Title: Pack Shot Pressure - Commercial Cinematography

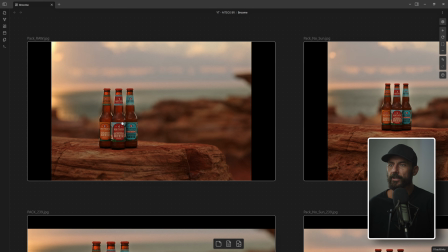12:12 In an ideal world, what you would do, we come back to this shot, and I have these two because this one, the sun started to come out, right? But it's probably like here at this stage. This is just the break in the clouds. And man, you get that really cool reflection back there.
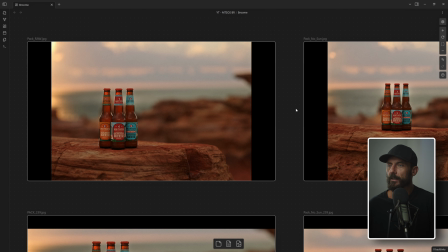12:27 Just really much, much nicer. Once you see backlit bottles versus not backlit bottles, right?
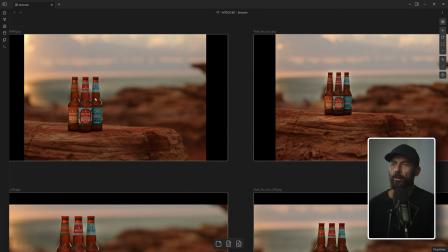12:35 You get flat or you get nice backlit. Go the nice backlit, right? Especially 239 when the bottle gets super big.
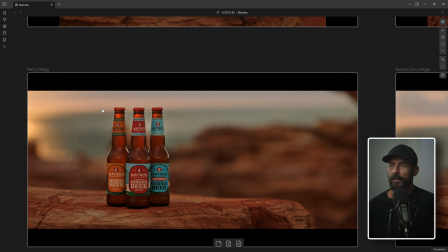12:41 It's like, this is cool. This little line here, that would have been way cooler if it was like, you know, blue here and then that line like that, right? And if you were shooting on the volume, that's exactly how you would make it. Like you'd make the highlight back here and then you'd really backlight the bottles, like heavy, heavy backlight.
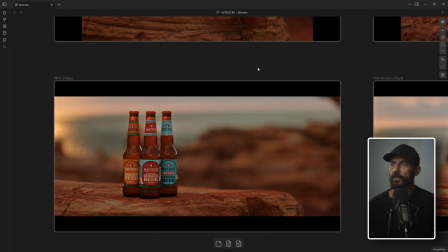12:58 And then what I would do, which is why the sunbounce, see how the sunbounce is, let's go back.
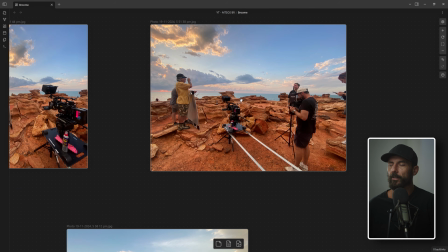13:06 I put the sunbounce on the left-hand side, right?
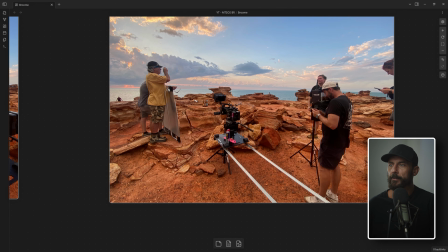13:10 Which is this side, because the sun, if it comes out, is going to be on, if these are the bottles, it's going to be over here. So I want to wrap from that same side. I don't want to sun sandwich the thing from over here.
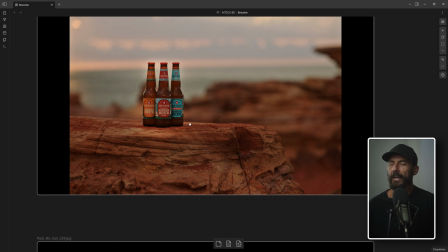13:21 But if I had my way, and if I was in a studio, would I do it that way?
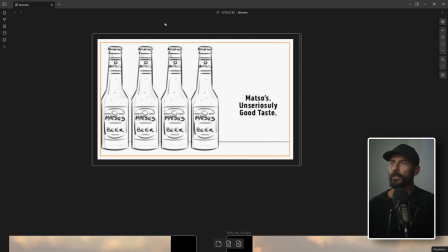13:27 Like, let's come back here. No, if I was going to do it in the studio, I would backlit from pretty much directly behind, right? Like blast these things. And then I would wrap from this side. I would wrap from this side because this is where we're reading, and then we're going to look left to right.
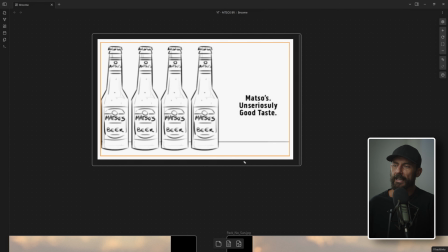13:42 And so as you do that, I'd rather have like the gradient of light pass over from where your eyes are going to read versus if you wrap from this side. If it's dead on, you can wrap from either side, right? If the backlight is dead on. But I wouldn't go this way.
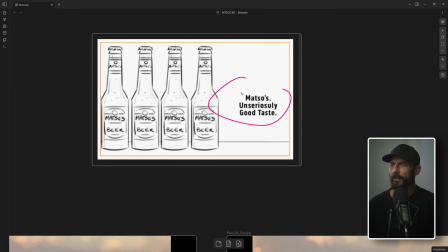13:56 It just, I don't know. That's the first thing that comes to mind. It's like, no, I'm going to wrap this way because we're going to read right to left in this scenario.
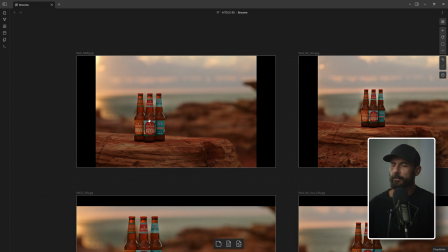14:04 That's me. But really, this shot is made on the scheduling.
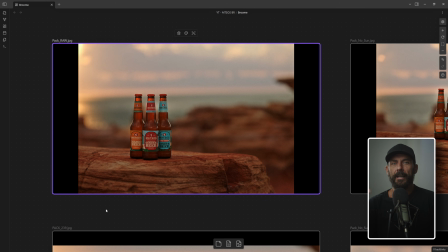14:09 I was like, hey, is there any way we can get out there at sunset? Yes or no? Yes. Okay, good. Well, we don't want the sun in the frame. And I definitely don't want, like we got lucky that there was no breaks in the clouds where it wouldn't be sun. It would just be a giant blob of really hot sky, which we would then have to expose for. This is lucky. We didn't get that.
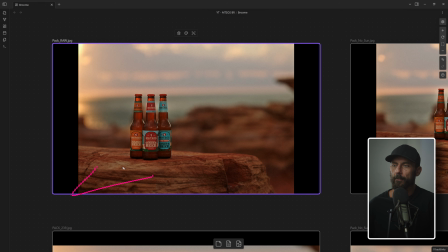14:29 And if we would have gotten that, I would have like just panned the camera a little bit more right or angled the dolly track so we'd be going a little bit more at it.
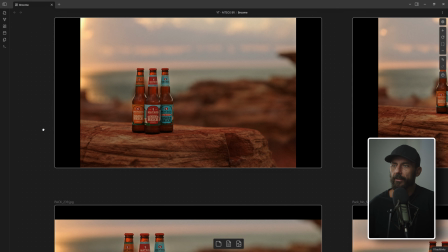14:38 Things things you would want to change or things that I would want to change in this scenario is I don't really like the horizon competing with the bottles.
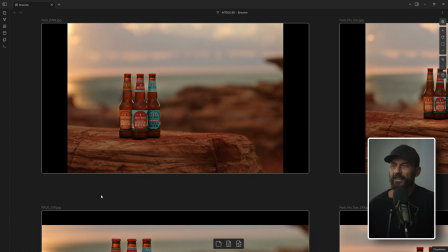14:47 It just doesn't, to me, it seems busy there.
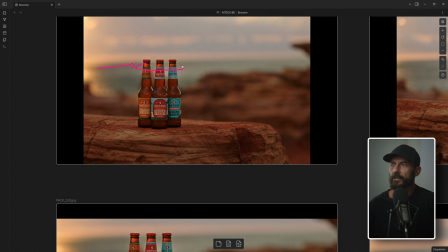14:50 And it does help that this highlight is there, but it seems like that's not really where you want the horizon. And generally, you'd try and avoid anything above the pack shot item in the frame, like having this little outcrop of the rock there. It's like, I mean, it breaks things up, but it's competing. It's competing with this.
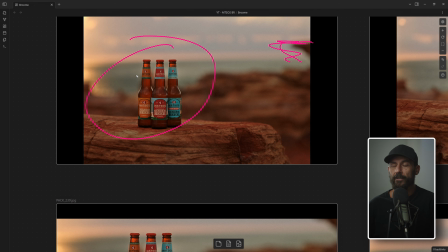15:10 So I would say in an ideal world, if we were on the volume, or if this was on, you know, pancakes or sushis here, and you could up and down this as you wanted, the height of this table, ideally you would want it up a little bit, right?
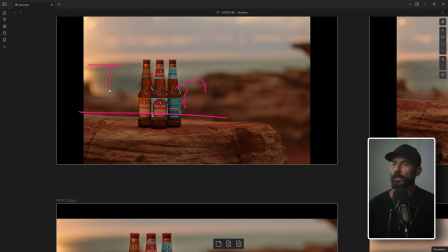15:26 Like, let's raise everything up a little bit so we get this horizon lower in the frame. And it just starts to balance out a little bit better. And then if we had some breaks in the sky, that would give us our salt and pepper. We don't have that. But I'm always looking for it. I'm always like, oh, we're not ready to shoot yet. Can we wait another 10 minutes? It's like this, we could see this storm coming in on the water.
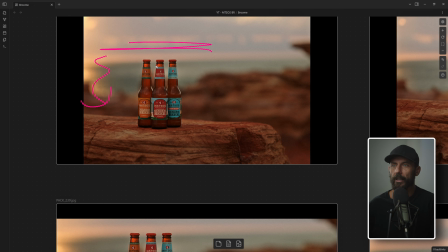15:45 We have no rain cover, no rain gear, no nothing. Just like we could see water droplets start.
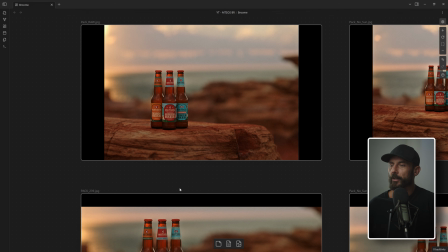15:51 It's like, oh my God, we got to get out of here before it completely dumps on us. And we had, 45 minutes to shoot this.
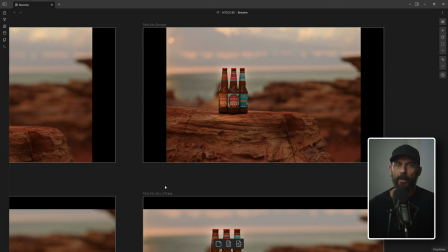15:58 We'd scheduled it last, though, in the schedule, because that meant we could ride it all the way out until, you know, maybe at the last second the sun would have peaked out down here.
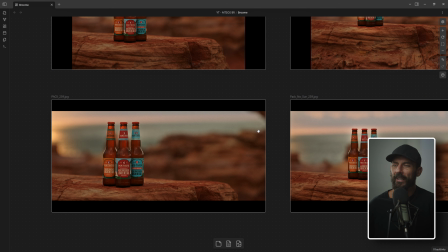16:06 So we're basically just sitting around waiting to see if we can get one of those. And what normally happens in that scenario is you get a few, like we got a few runs with no sun.
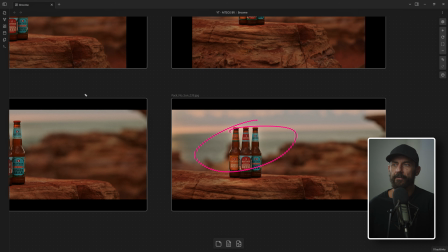16:14 And you're like, okay, this is the spot. We feel good about it. Those are your safeties. And then you get one or two with the sun.
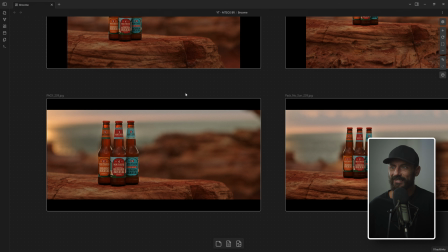16:20 And you're like, okay, those look way better. But is there anything, is it going to get better? We'll just sit here until maybe it does get better, maybe it doesn't get better.
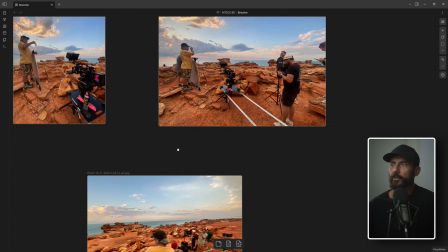16:29 And in that scenario, it is the person taking the picture here, the person behind the camera.
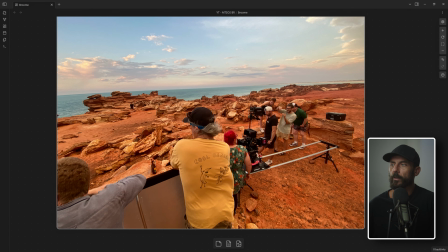16:36 It's my job to go, well, this looks way better. Let's shoot it. Right?
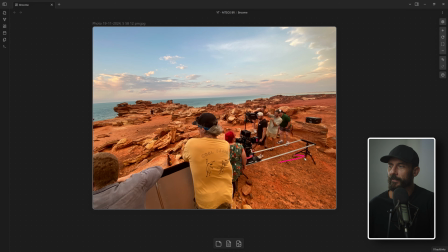16:40 You can see no sandbags, no shot bags on the equipment.
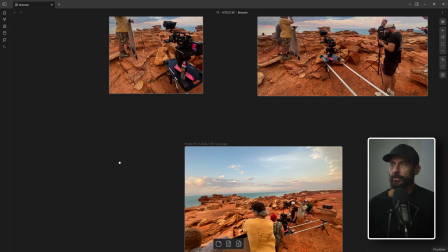16:46 That's how you know you are running low on resources. Okay? You can imagine how wobbly this thing was.
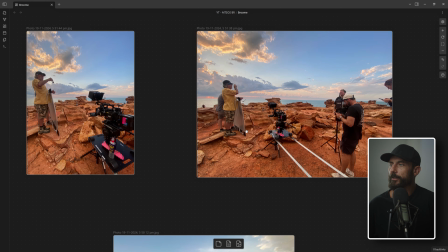16:52 But that's sometimes what you have to do to get the pack shot. Is there anything that I didn't think of?
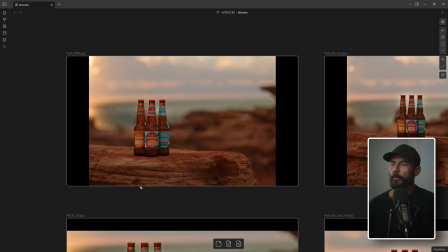16:58 No, I don't think so. And it's like ideal world, we would go up with the camera. Camera goes higher and this goes higher. So we lose a little bit of this. And we would bring the horizon down in the frame. And yeah, then I'd probably, like I said, probably look to get rid of that. If we come here, you can see it in 239. It's like, what is this?
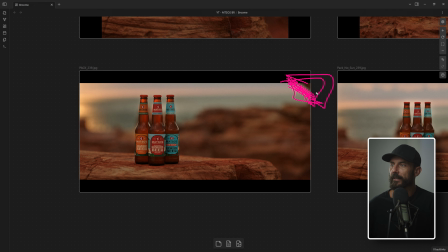17:18 Looks like a flag, some sort of piece of equipment that we just left out. Now you would see that it wasn't quite as distracting because we are pushing in on the move, but still,
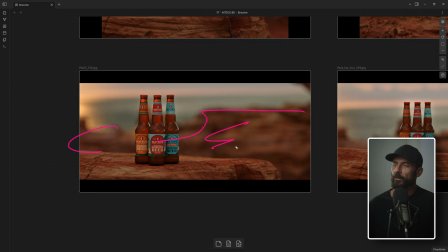17:32 yeah, you wouldn't. This color of the rocks back here and the colors of the bottles in the grade, of course, you're going to bring those way up, those levels, so it might not compete as badly because this sort of tone, because we're so shallow here, sort of competes with the tone of the bottle, which you would be looking for some sort of contrast.
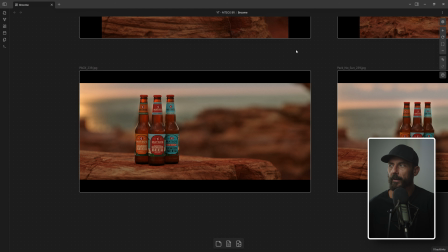17:51 That's why I like this frame so much better than this frame, right?
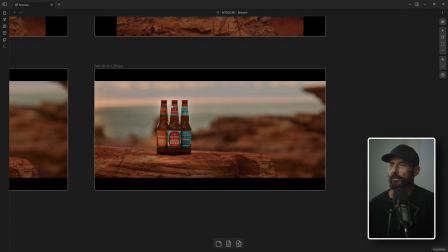17:56 Where it just gets a little bit flat. But we got it.
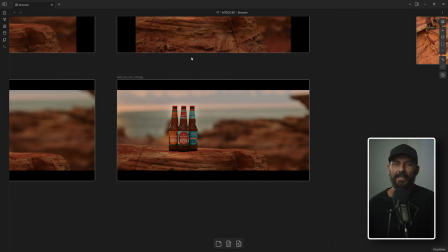18:01 And that's how you do it. Come up with a schedule. Is it going to work? What's the best time? Midday, we have no control over. Like, we don't have enough room to fly, you know, an 8x8 over this rock at midday to soften the overhead. And then to get level back in there, the biggest rag we have is that sun bounce.
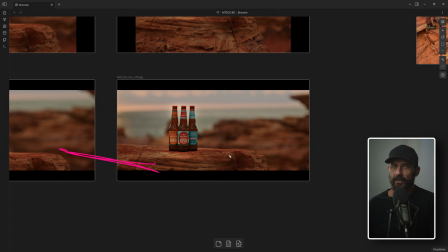18:18 So having a little 6x sun bounce in exterior daytime, midday, or anytime this thing is backlit, you know, from 12 o'clock till 4 o'clock, sun going that way, it's not going to be as good. So you say, okay, it's not going to be as good. Do we have the option? If the answer is yes, let's definitely do sunset.
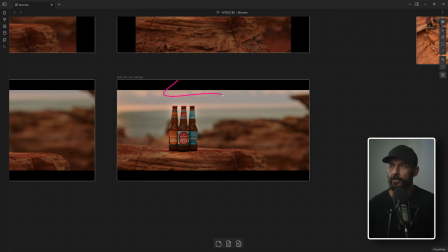18:36 If the option is no, okay, well, we'll come up with a solution to make it halfway decent at 1 o'clock in the afternoon. It's not going to be as good, but these are the trade-offs that you are offering up to production.
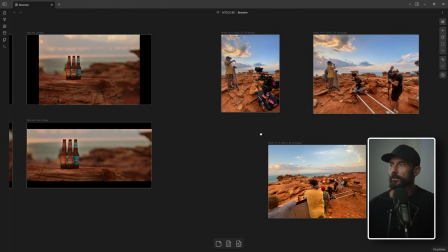18:46 You let the creative people decide what is going to be the best path forward, and then your job is to just get it done, okay?
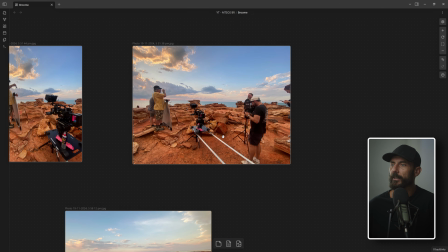18:53 Do it with a smile, try and be constructive, cheerful, and that's it. Okay, that's going to do it for this one. If you like this kind of content, Patreon, the best way to support the channel, and you get these videos well in advance of what happens over on YouTube. It'll probably end up being, 6 months in advance you get these videos. All right, that's going to do it. Many thanks. We'll see you in the next one. Goodbye.